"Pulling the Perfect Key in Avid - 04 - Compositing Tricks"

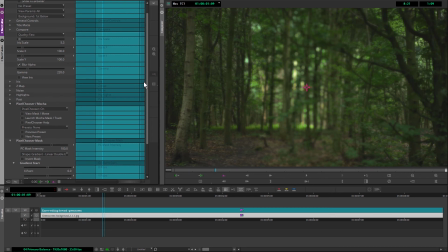8:14 Probably need this a little bit more over on the edges. It's not quite doing what I need it to do in the edges, so I'll just bring the distance up a little bit more there. So take that to about, 150-ish?
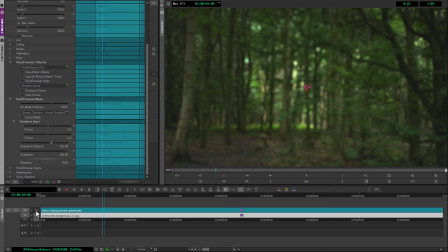8:31 130. Yeah, that's looking all right. And let's see how it looks with the composite.
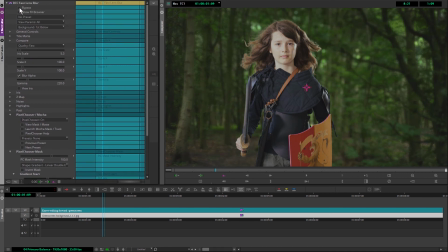8:37 I can bypass it before and after, before and after.
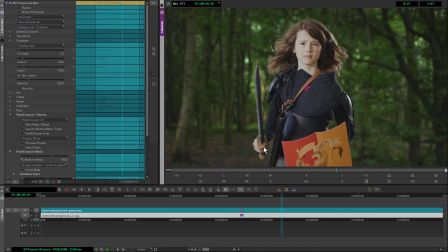8:44 So we're starting to get somewhere with this now. Now it's beginning to fit in a bit better now. What I could do is, if you have a little look at what's happening in the foreground, let's just bypass the lens blur.
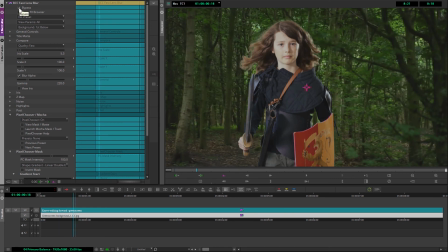You can see that at the start of the clip, our guy's out of focus, and then he comes into focus around about 1 second in. So we can replicate that on the blur as well.
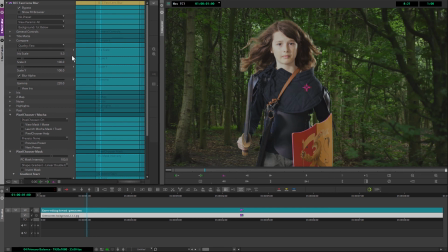9:18 So if I just come in and I add a keyframe, and we come to the start, I'll add another keyframe and just reduce the iris scale down a little bit there. We can get that feeling of the rack focus
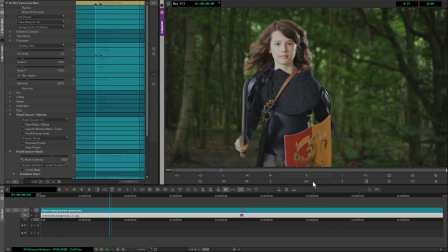9:35 as the background goes more out of focus and bringing the foreground into focus. But should help to sell the shot a little bit more. And with just a couple of little tweaks, we've come quite far from where we started at the beginning of this exercise.
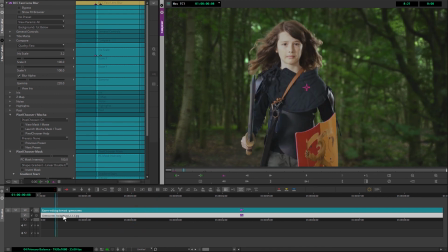9:52 Looking at this now, if I wanted to do one more thing to it, actually, I might just add on a fast flip.
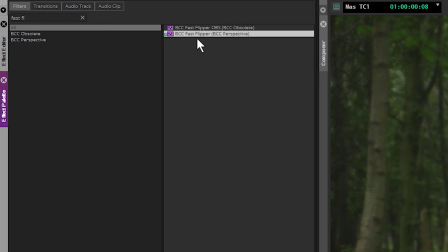10:03 So we use the fast flipper,
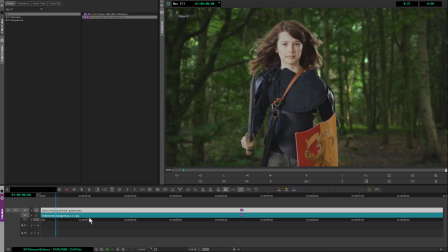10:06 and I'll hold down Alt onto the background and just flip my trees over onto the other side. So we can see a little bit more of the background over there. It's a small thing, but I think it helps to sell the shot, because if you look, we've got the light coming in over on the right-hand side here.
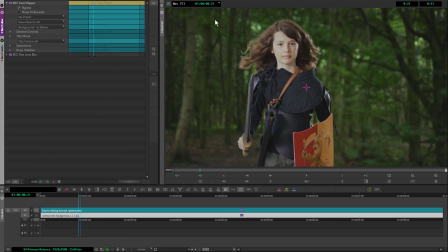10:24 And without the fast flipper, bypass that, our light is really more coming in over from the left-hand side. So at least we've got an idea of light popping through over here.
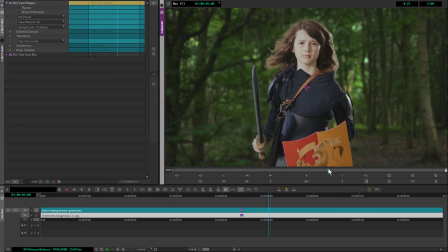10:39 And that's something we're going to build on in exercise 5, where we're going to be looking at matching lighting to try to bring this whole thing together.
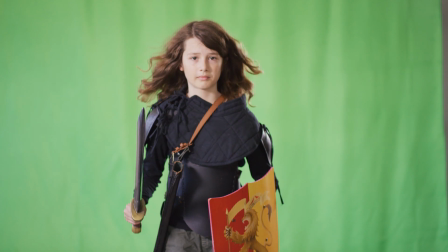10:48 And we're going to use a couple more effects that are found within the Boris Continuum package to help sell that, including a bit of lens flare and some particle effects.
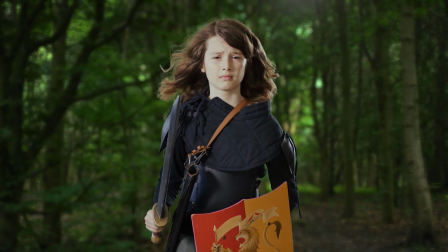10:58 All right, so that's been looking at primary balance in part 4.
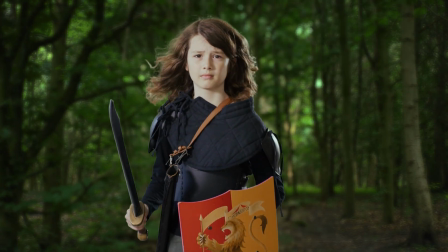11:01 Join me, Ben Brownlee from Boris FX, in part 5 of pulling the perfect key in Avid.
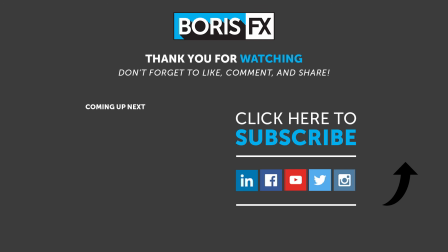11:10 Thanks for watching. If you have any questions or comments about Primatte Studio or any of the other things that you've seen in this video, then please leave them below. To learn more about Primatte Studio or any of the Continuum filters, then join us over at borisfx.com.